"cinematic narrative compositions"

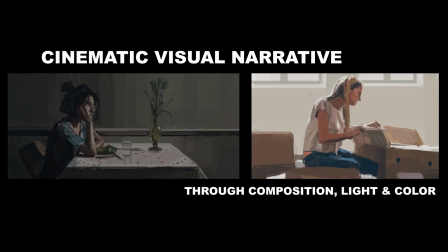0s
Hello guys, Alexander here. This video will be about cinematic visual narrative and how I go about creating frames that I paint using color, light, composition, and shape.
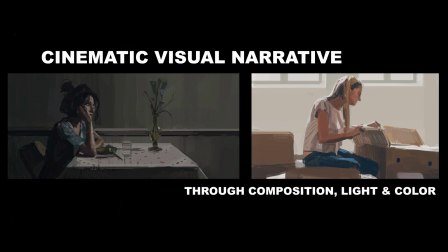17s
So hopefully you find this useful and can apply it to your own work.
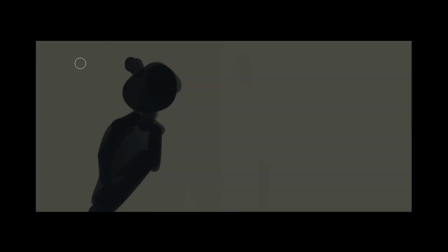25s
Okay, let's begin. In this frame, I chose to deal with the idea of heartbreak and what it means to me.
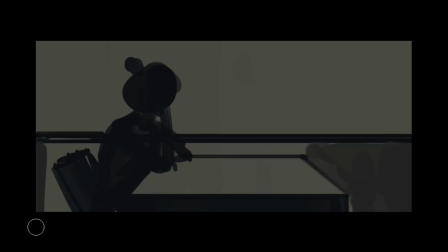33s
The gray as a background feels like a lifeless beginning, a lifeless end,
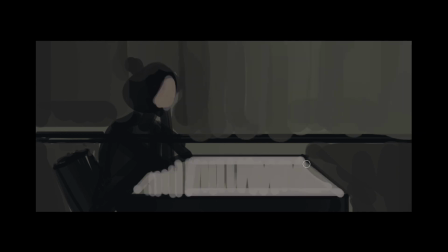38s
and starting the painting with pure black silhouette helps me guide the emotion, helps me keep it in a state of something lacking, let alone it helps me design the composition and silhouettes quite well.
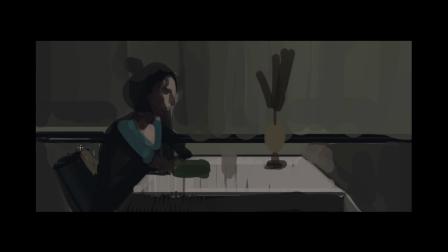55s
Compositionally, I want to keep it minimalistic, empty, yet trying to show elements that could suggest a memory. Losing someone, whether it's a breakup or that person has passed away,
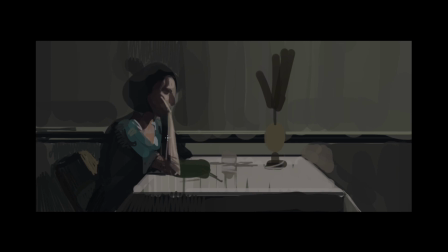74s
is just an awful feeling, and it takes a while for most of us to recover from it. So with that in mind, I try to instill the idea of past times in a subtle way, through the tablecloth,
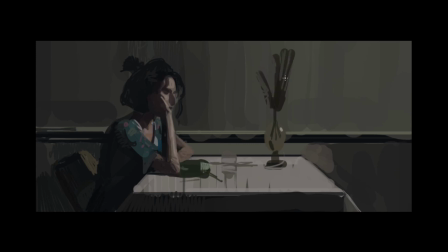94s
through a dying looking plant, and an uneaten plate of food, and of course something a little bit more subtle, a line used as a decorative element on the wall,
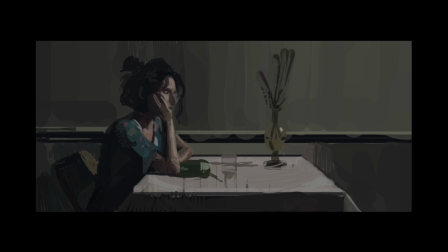109s
but this line stretching out from this person's heart over to the other side into nothing. The color that she wears signifying a colder state, and the vase
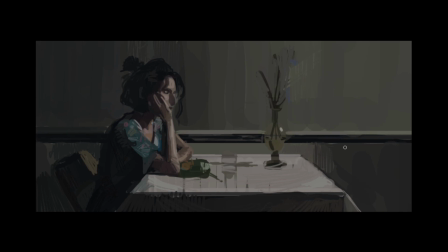126s
breaking that line to me solidifies the idea of a heartbreak visually. In this frame, I wanted to make sure the audience can hear the emptiness, they can hear the silence, they can hear the pin drop,
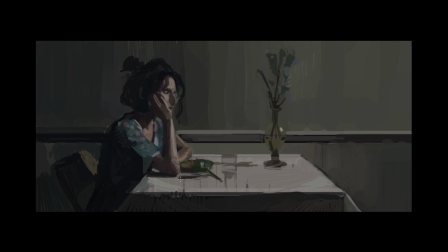145s
and one way for me to do that is through the character's body language. The idea of the character looking like she is waiting or she is in thought puts us in her shoes,
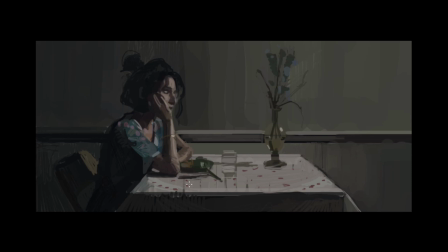162s
and we experience that quiet moment with them.
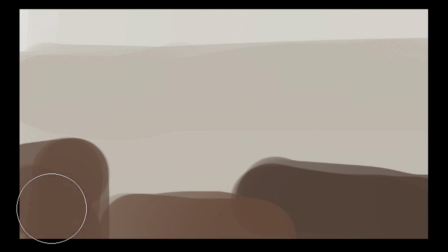173s
This frame is about moving or moving out, whichever way you want to look at it.
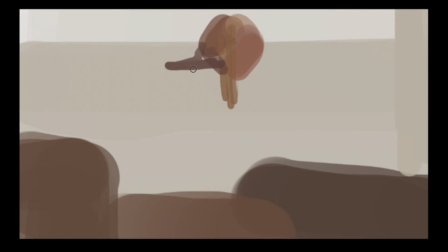179s
It's about venturing off into a new chapter in life. It's about venturing off into the unknown.
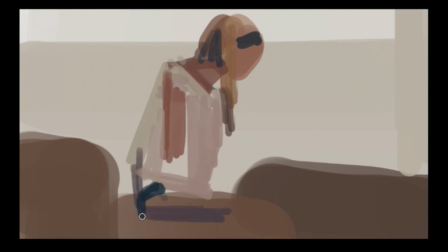189s
This moment is about facing your anxiety and your fears when there is change in your life,
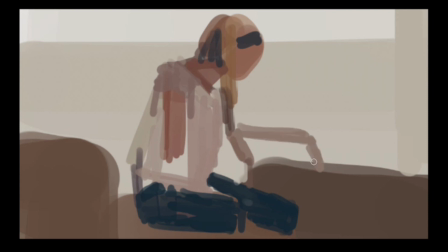199s
unexpected change for that matter. With that in mind, I see this piece as starting with a blank slate. Something that looks blank, something that looks empty. Starting with a white,
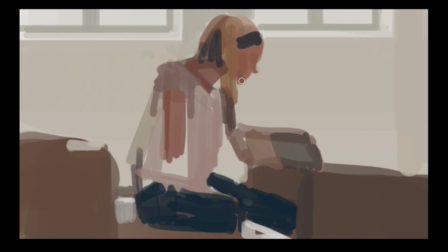217s
eggshell-like color and value, and going off of that, building up with more warm tones to find freshness and new light. The composition to me is about blank versus full,
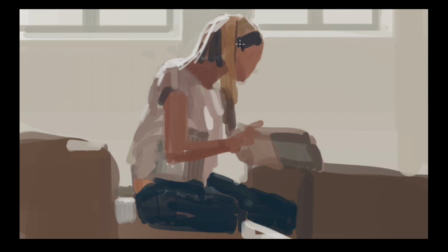237s
or simple versus complex, empty versus packed. And the character is crossing right in the middle of those two worlds.
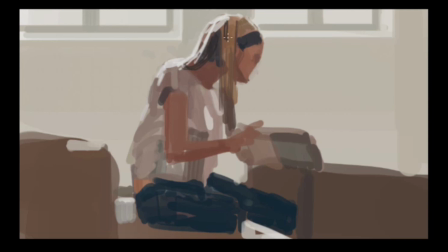249s
They are sort of in this limbo, and I want the light that is cast on them to feel like it's their guide. I want them looking into one of the boxes, whether they are unpacking or packing.
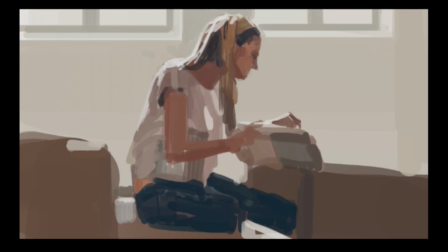268s
I want them to look like they are discovering, like they are exploring or seeing something for the first time, even though it has been there their entire lives.
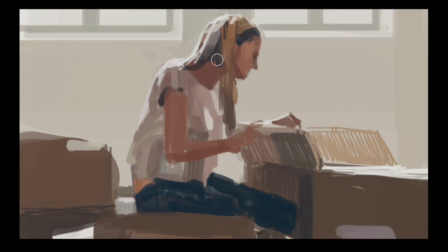282s
To me, this is a higher key of a painting because I want there to be a juxtaposition to life outside of this room, life outside of these boxes.
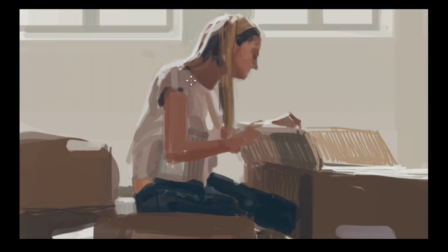294s
I want this to feel like a state of mind this character is in. I want the feeling to be something of an uncertainty, something that carries angst,
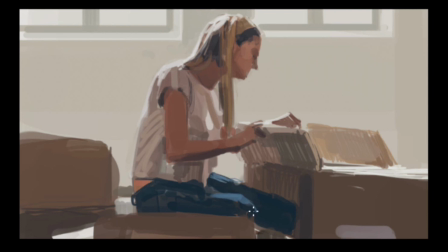312s
and punching in darks on her pants or even the small holes that are in the boxes creates this subtle yet loud darkness, this void that perhaps lingers through the back of our minds.
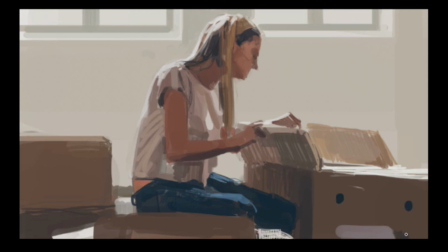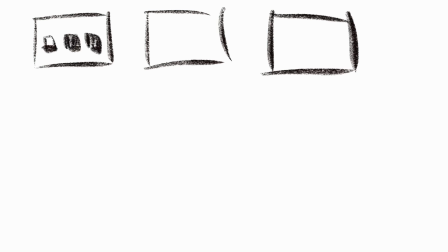333s
So these thumbnails are exploration of the blocking that would tell a story about heartbreak.
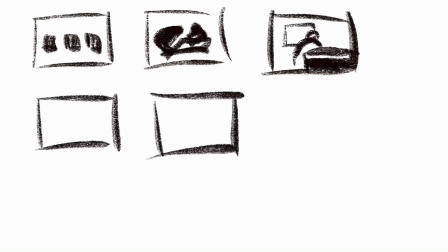342s
You wanna see which frame would suggest the character's feelings by trying different shapes,
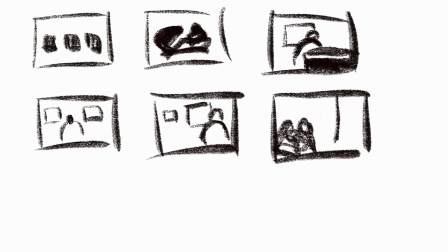349s
using the space, sizes, and the positions, exploring your thoughts on the arc of the
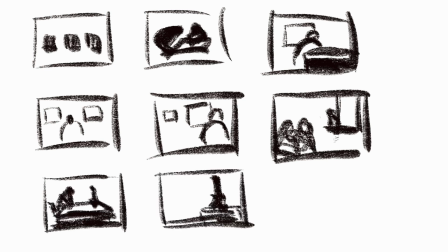359s
character or where the story is going to be headed or where it came from should reflect with the composition.
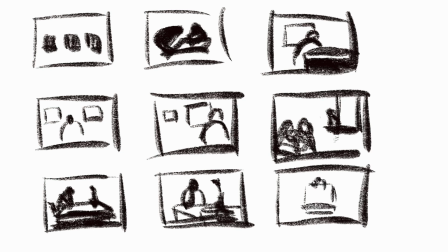365s
We should include the elements that make the story or that's part of the character, maybe a rose, pictures, window. These elements have to be incorporated that would ignite a feeling which reflects the character's emotion and story.
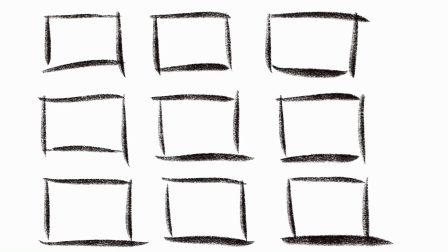386s
So these sets of frames are all about moving out. And usually when someone moves out,
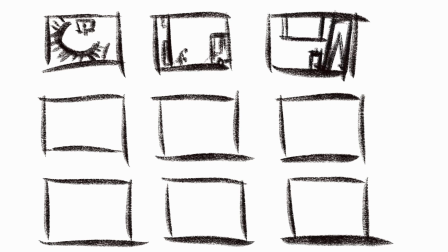394s
they are attached with the home or feeling excited that there's a new chapter in their life. And I would play around with the composition and blocking using different shapes,
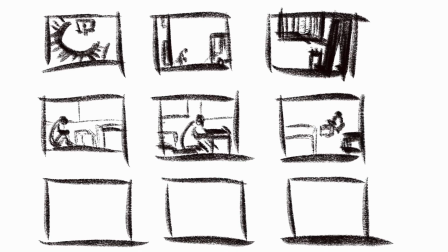408s
placement, different sizes or scale, and space, or subjects and objects relative to space. These are all, again, telling a story, trying to portray the emotions of the character, what he or she's feeling or going through.
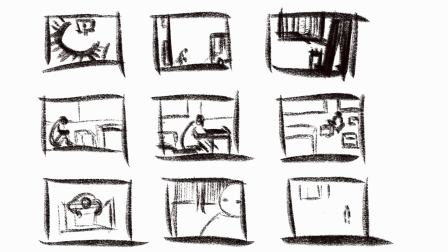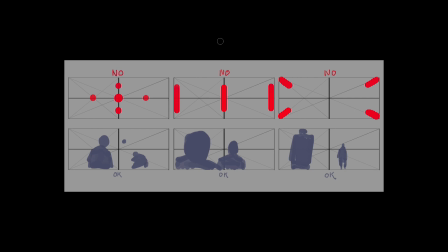437s
So these are do's and don'ts for myself that I keep in mind when I'm creating keyframes, cinematic keyframes.
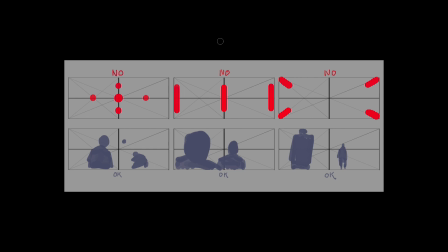451s
This is mainly for composition and what I try to avoid and what is okay to do. Really, in the no section, I just try to avoid
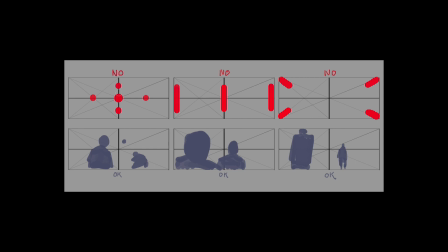466s
sticking things smack in the center or on the center axis. This just makes the image feel a lot stiff.
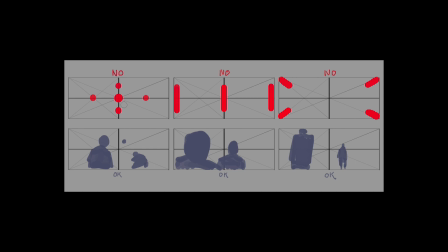483s
However, there are exceptions where you can do that, and you just have to design your shot around this being centered for a reason.